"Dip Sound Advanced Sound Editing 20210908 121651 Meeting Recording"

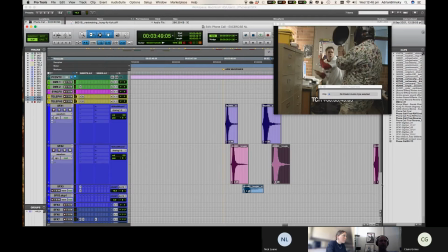That sounds like a double as well. Okay. Ah, there's an effect on this. I'll take that off.
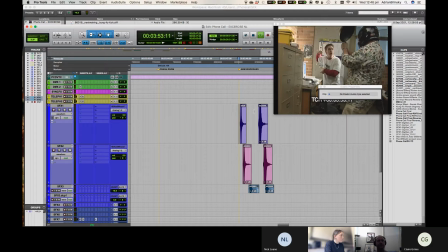my trusted client at the end of the phone. Okay. They're not too bad.
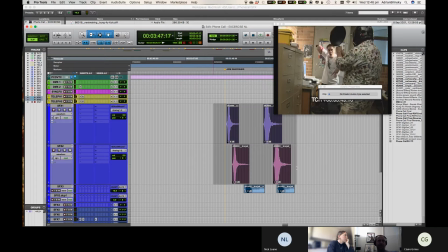Let's see if we can just make them a little bit more interesting. Okay, so first thing I'm going to do is turn Elastic Audio on all three of these. So if I just highlight those particular tracks, hold down Shift and Option. Shift and Option will basically do the same thing on whatever tracks I have selected.
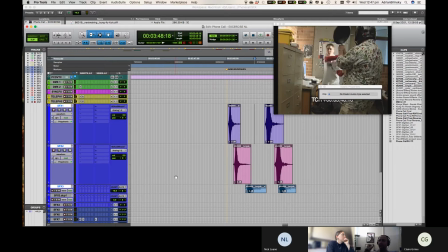So Shift and Option, and it will turn that onto polyphonic mode as well. They may sort of blink for a second, but that just means that they're processing them. Now, the cool thing is I still have this Elastic Properties window up here. Remember to show it as Option and 5 on the numeric keypad.
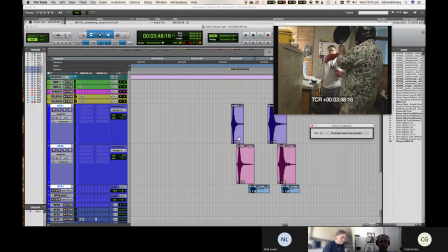And we'll just highlight one of these. And again, the idea is just to make it a little bit more different, let's say, because this is the same bit of bamboo. It's nice that the swoosh is slightly different, slightly longer, but let's see what we can make out of it.
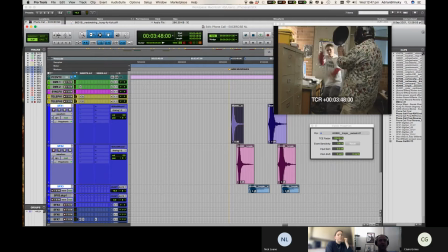Okay, so that's a little bit short. So I'm going to TCE that and make it a tiny bit longer.
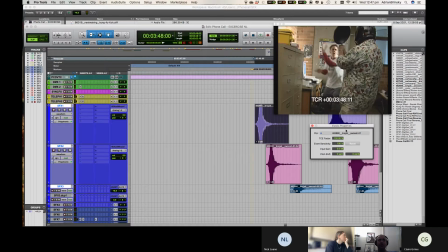Doesn't have to be crazy, just make it a tiny bit longer. Also, it seems to be his hands, so I might pitch it up a bit. Now, there is a pitch here. You have the option of doing it in semitones or in cents.
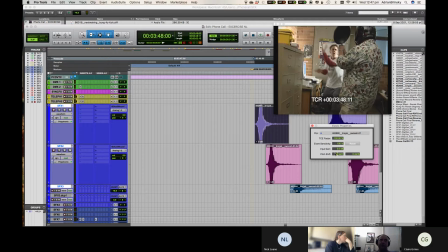We'll just go semitones and pitch it up a tiny bit and see what that sounds like. Okay.
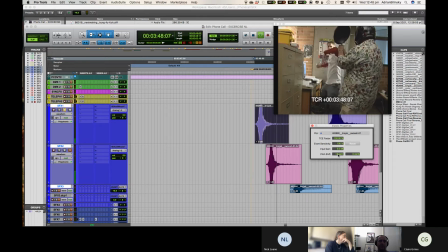Okay, so we love that. Let's go to the next one. This is for, so we've got whoosh, whoosh. Yeah, so it's kind of like for the arm getting pulled back. Let's see what that one sounds like.
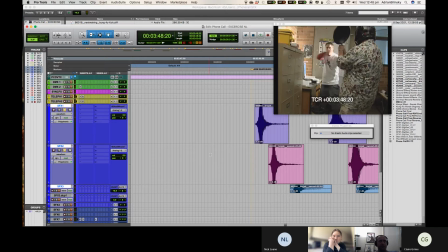Just play those two actually. Okay, that's all right. I don't mind that one. If it doesn't need it, we won't put it in there. And this was for the pull back. I think this was already slightly lower from memory. Yeah, okay.
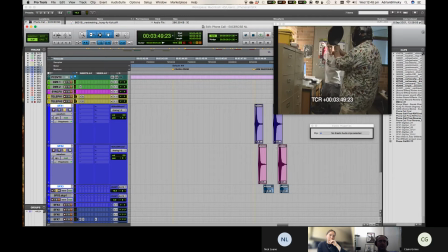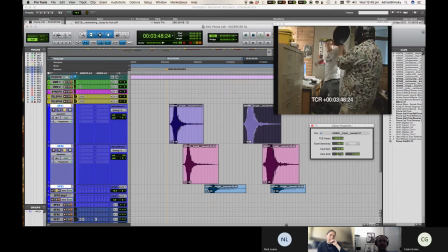That is a little low because we get back to the arm, so I'll just pitch it up a tiny bit. I don't think it needs to be any longer. Now that one is sort of the last one, so I wouldn't mind making a bit of a statement with it. So we'll make that one a little bit longer and might even pitch it down a little bit more.
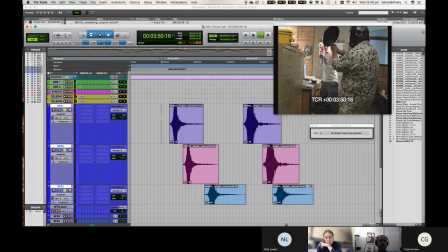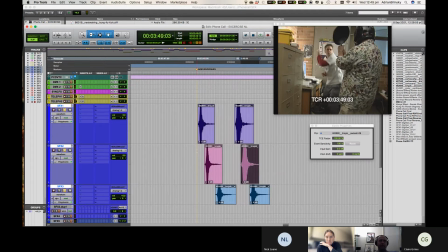Maybe I want to to do more of a triplet feel. Again,
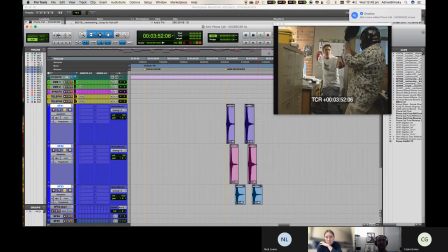yeah. And that's fine. I think that's working okay.
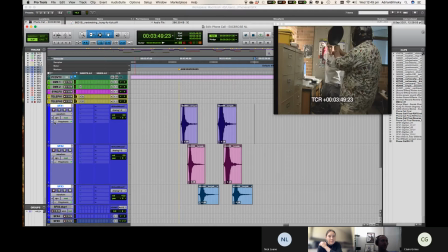Look, now that we've done that, what I might do again is hold down Shift and Option and click on that and turn it off, commit those things. It'll blink for a second. They're the ones that I changed, and that's all cool.
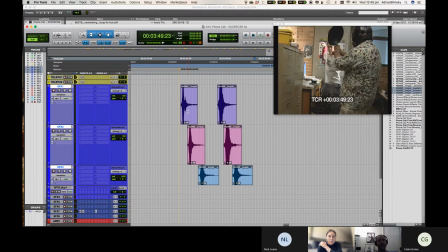One other thing that I am thinking would be nice on that, just to sort of make it even more, is gaudy the right word?
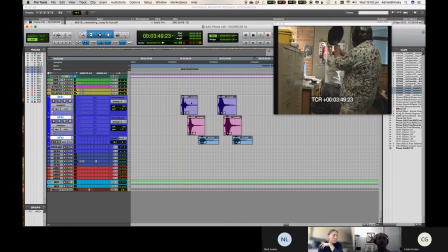I'm not really sure. Oh, thought someone just asked me if I was okay. Sorry, I get the weirdest little messages here sometimes. Yeah, I will also add some reverb on this
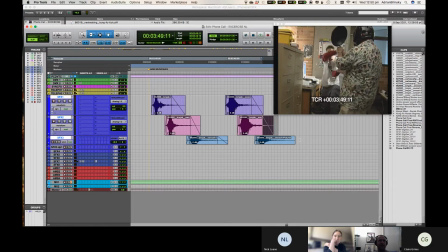because they are very short, kind of whooshy sounds. So let's see if that might do something. Now, we didn't really have a look at a template for this. Again, I think some of you were talking about utilizing a template, the one that we created for McLeod's Daughters.
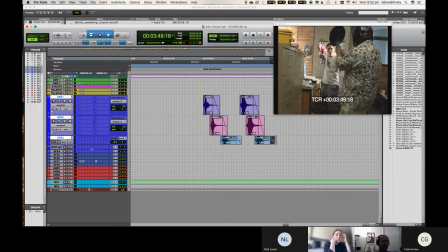That would be an idea, or at least have a similar kind of approach to it. I am going to just create, just the sound effects, let's create a reverb send.
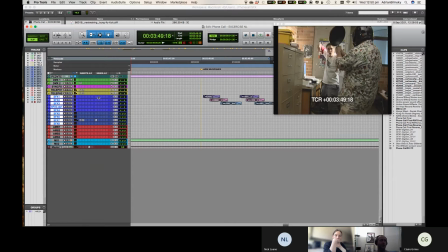So again, a quick way to do that is highlight all the tracks.
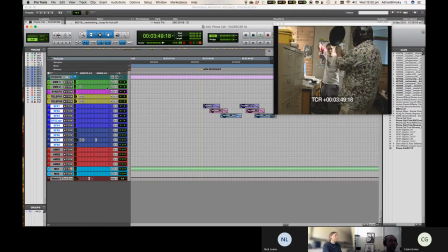Again, holding Shift and Option, you can click on a send
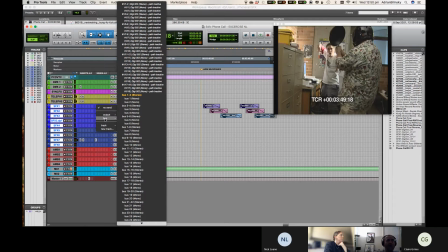and pick a bus, or even better, just go to new track.
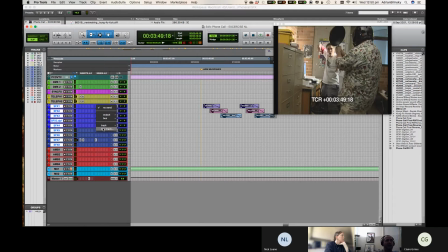Yeah, I don't have a reverb track set up. If I go to new track, it's just going to say, okay, I want to send that to a stereo auxiliary, and I'm going to call it verb.
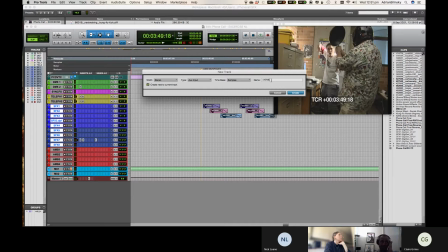Again, I just have a habit of calling my buses, with a backslash. And what that'll do is it will, I'm going to untick this box too. If you have that ticked, it's going to put it underneath the first selected track, which is SFX1. If you untick it, it'll put it at the bottom of all of them. So that will just make a bit more sense. So we'll do that.
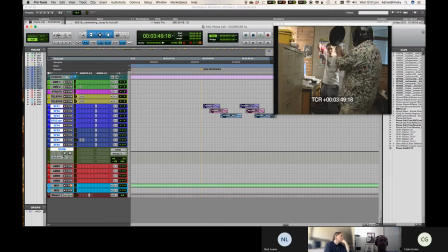And there's our reverb. I'm going to remember always solo bypass, always. So I'll solo bypass that reverb track. It's all set up. I'll just pick a reverb.
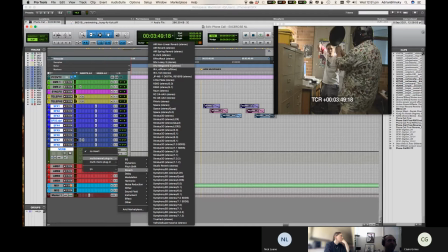And I'll just stick to Deverb because I know that's one that all of you should have available to you. And again, it's a good one.
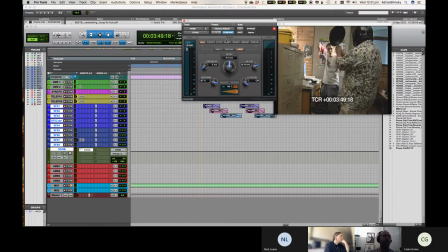We'll just put that up to 0. And what would work? I don't know. Let's go for a small church. Why not? Yeah, there's a bit of pre-delay on that.
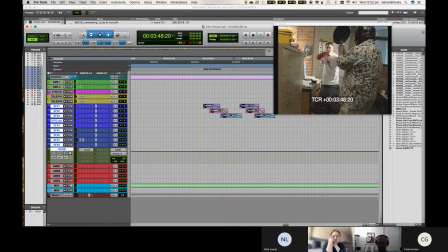I'll pull that down a bit. We'll see what that sounds like. You don't really know until you feed something into it.
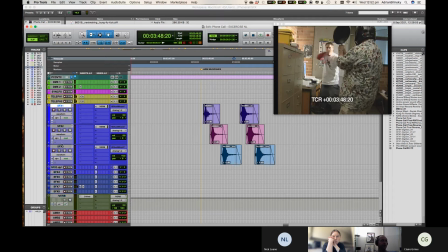So we've got all 3 of those selected. Again, holding Shift and Option, I want to have a look at the reverb send so that the line comes up for those tracks. And we can just give like a little bit of a generic level to it.
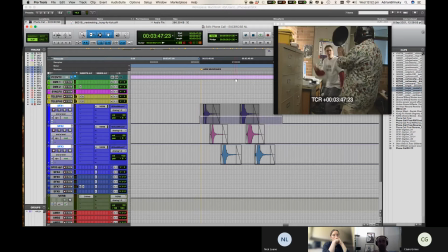The nice thing about this sort of view and doing it at the same time is that once I've picked a level that I like, I can just go copy, colon, down to the next track and paste, down and paste. So we can just quickly send, you know, the same level to all of them. And we'll just rewind it and play it. See what that sounds like.
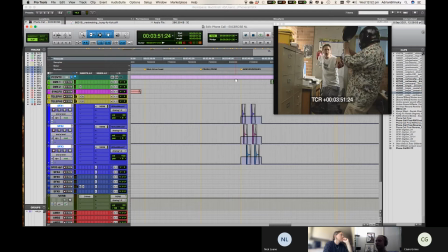Yeah, My just got toasted a client. little bit there. It's okay. Yeah, that's fine. Yeah, so again, that's just using Elastic Audio just to make some little fine adjustments or add a little bit of interest and just make them stick a little bit better,
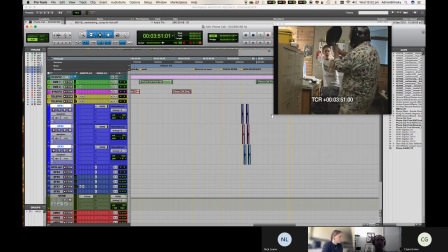you know. The other one that I saw that we could definitely use it for is that pan hit, because that pan hit is less than ideal, and we can even grab a whoosh and a pan hit.
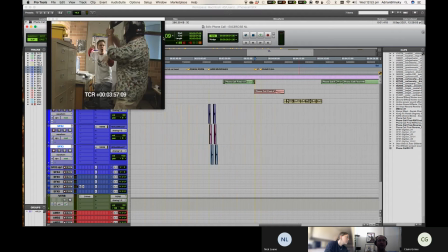Now, this is one other thing that is very, very common to do in sound effects layering. Now, we haven't really talked about sound effects layering, but when you get into more involved or,
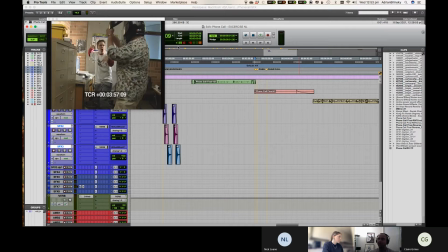you know, more creative, like sound design kind of things, this is kind of like that. We're kind of designing a feel here. Again, we realize that it's a ridiculous kind of film and we're trying to pay a homage to that by putting in some ridiculous sound effects.
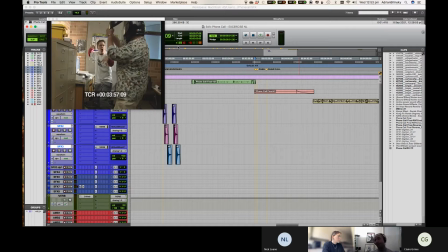That whole thing of someone smacking him in their head with a saucepan, you kind of want to, don't think of it as like one effect, think of it as an event and what makes up that event, you know what I mean? You got the pan whooshing through the air because we can sell that.
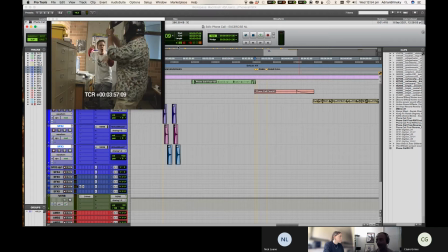I mean, that's ridiculous. Pans don't cut air, but in films they can. And then we wanted to, you know, hit the head, have a bit of a ringing sound, maybe even put a bit of a punch in there for a bit of bottom end there to make it sound really, you know, authentic. So let's do that.
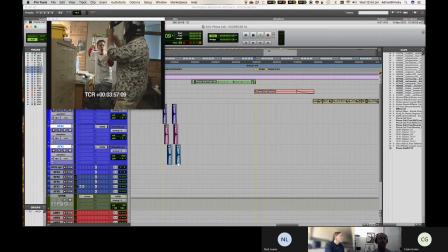I'm going to just grab one of those bamboo whooshes and I'm just gonna pinch it. Why not? Well, once you've kind of, especially if you're doing a genre film too, once you've picked a style of whoosh, you don't want to go crazy with different whooshes because it's going to sound a little bit schizophrenic. So here we go. We've got whoosh there. That's kind of the arc of it.